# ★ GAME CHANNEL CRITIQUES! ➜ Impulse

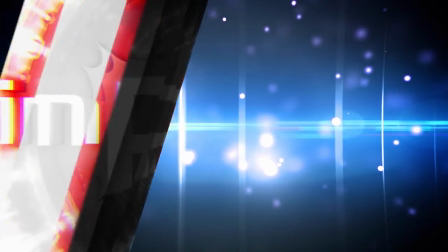(0:00)
It's time to get your game face on, because Mike's about to dive into your game channels in today's weekly review.
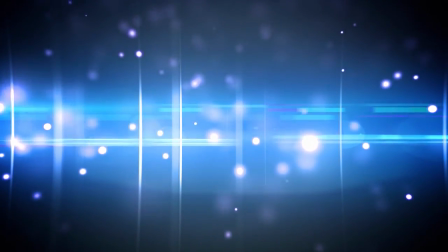(0:05)
My game face looks like Cthulhu. What is up, everyone? My name is Zesty Mike, and today we're going to be doing things a little bit differently. Can you tell what? You can't? Anyways, the moment you've all been waiting for, the time where I get to critique your guys' game channels. Now, how can I tell that this is the moment you guys have all been waiting for? Well, possibly because about 3/4 of you who submitted a video to the critique filed it under gaming category.
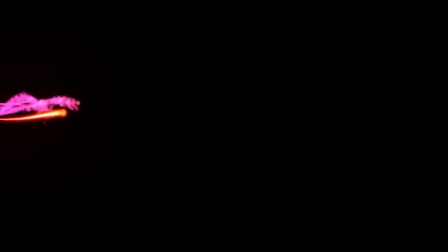(0:32)
So chances are you guys want to see some gaming critiques on here. So first off, we have Taser Community Gaming and their video first look at the Four Kings Casino and Slots.
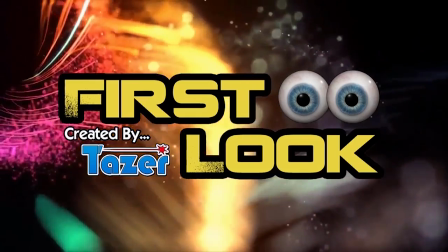(0:41)
They review this game with superb quality. The voiceover sounds extremely professional, super clear, and of course, as always, the accent helps. Now you asked me to critique the overall quality of the video. The intro is cool and the outro is well done.
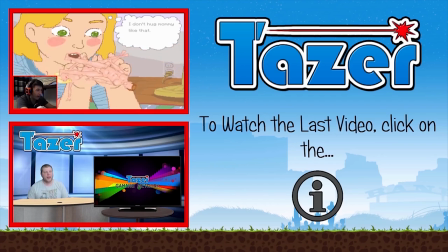(0:53)
However, the music that you used in the intro seems to be a go-to intro music.
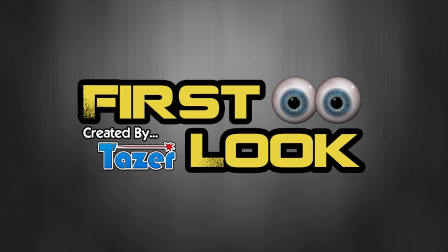(0:58)
While I was actually scrolling through people to critique for this week's episode, I actually found one other person using the exact same music.
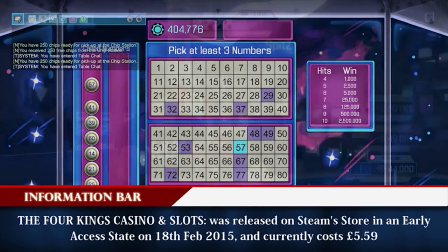(1:04)
So if 2 in 10 people are using this music, I think it might be a little bit oversaturated. So maybe try to commission something original for your channel so it won't be quite as recognizable.
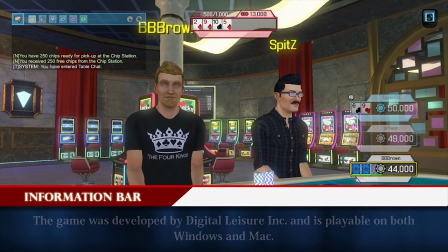(1:12)
As for the voiceover itself, it sounded pretty clear. However, there was a bit of popping here and there.
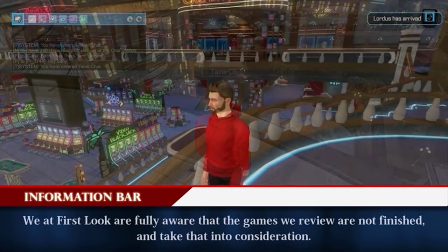(1:17)
Now, it wasn't that bad, but as I was listening for it, I could hear it. I'd recommend getting a pop filter for your microphone or simply a sock.
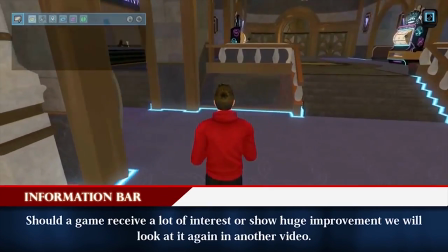(1:25)
Now, if you've already done these things, try scooting away from the mic just a tad and it should fix the problem. Now, lastly, I'd like to see a bit more emotion in your voice. Nora. Now, it sounds super clear and professional, and you can definitely tell that you know what you're doing.
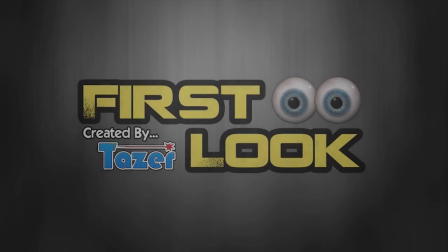(1:38) Hello and welcome to Taser's First Look, the game review series where we take a close look at games in development.
But it kind of sounds like something that you would see on like a National Geographic type show. And yes, it is that good, so that is kind of a compliment, but as for a video game where you're trying to encourage people to check out this game, I feel like it lacks excitement. So if you're trying to get people excited over a game, you should be excited as well. Now it is Now it is okay to have some fun with it. That was unplanned at all. But anyways, yeah, it is okay to have some fun with it. So remember, if you're excited, the viewer will be excited as well.
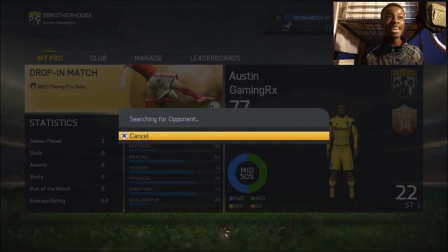(2:12)
Next up, we have FIFA Hyper and his video Playing Pro Clubs Episode 1. In this video, he plays FIFA and tries to work his way up to a pro club.
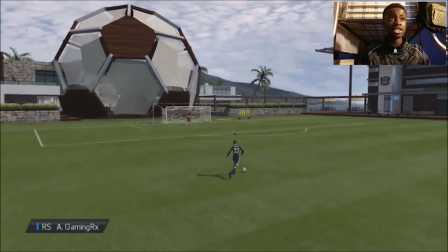(2:19)
His video is pretty well done. 1080p, good quality, well-paced. He keeps talking throughout it, and he uses face cam.
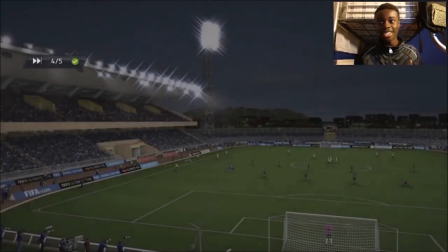(2:26)
Not only does he use face cam, but he sports clothes that are fitting to the sport. It definitely helps sell the FIFA theme. Now, as for things to improve on, I'd suggest cropping off the sides of your webcam so it doesn't really take up more space than it needs to. And secondly, coming from the picky filmmaker in me, there's a rule in filmmaking where your nose should never be right next to the edge of the screen. For instance, like this. It's distracting the viewer because the viewer often follows your eye line, and if you're looking off screen, that means you're looking at something that's not taking place in the video.
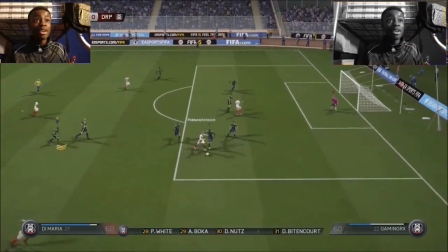(2:54)
So what I'd suggest is either moving your webcam to the other side so you're looking at what you're playing, or change up your webcam so you're actually looking at the game that you're playing. Lastly, the music that you use under the game is an appropriate level and it sounds pretty good. However, when something impactful happens, you place extra music on top, and those are not equaled out very well. They're quite loud and I can't hear what you're saying. So what I'd recommend is just pay more attention to your audio and make sure that you can understand. As always, remember that someone else watching this for the first time might not understand it as well as you who actually created the video and are able to watch it with and without music.
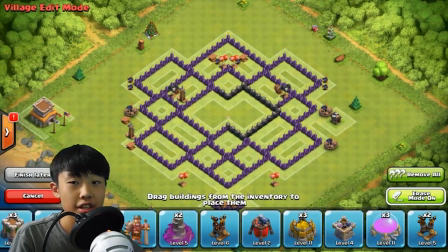(3:26)
Next up, we have SJHD Clash of Clans Gaming. Now for this video, he asked for me to review his commentary and thumbnails, so it isn't really pointing out anything in particular in the video.
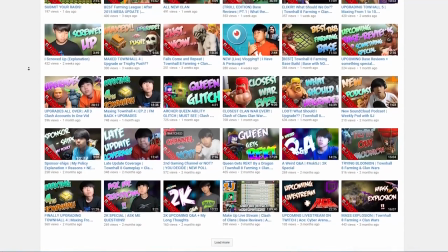(3:36)
So first off, thumbnails. I think you definitely have thumbnails on lock. The great thing about Clash of Clans is that it's extremely popular and it's highly searched.
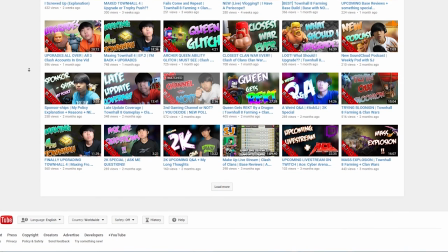(3:44)
Now being a viewer searching for Clash of Clans, I would definitely click on any of the videos featuring the characters from the game. Now, not saying that the thumbnails with you are bad, but as a viewer who doesn't know you,
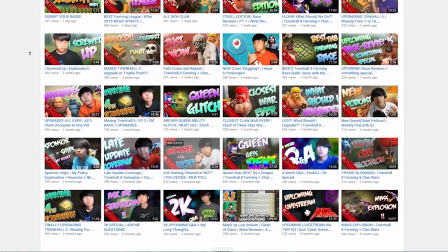(3:54)
I'd be more inclined to click a thumbnail with characters because I'm searching for the game, not you in particular. However, as you start to build your brand and become the name for Clash of Clans,
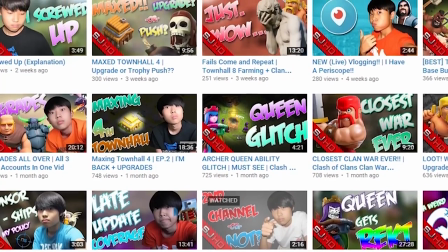(4:03)
it'd be very important to smack your face on as much thumbnails as possible because you'll gain more credibility.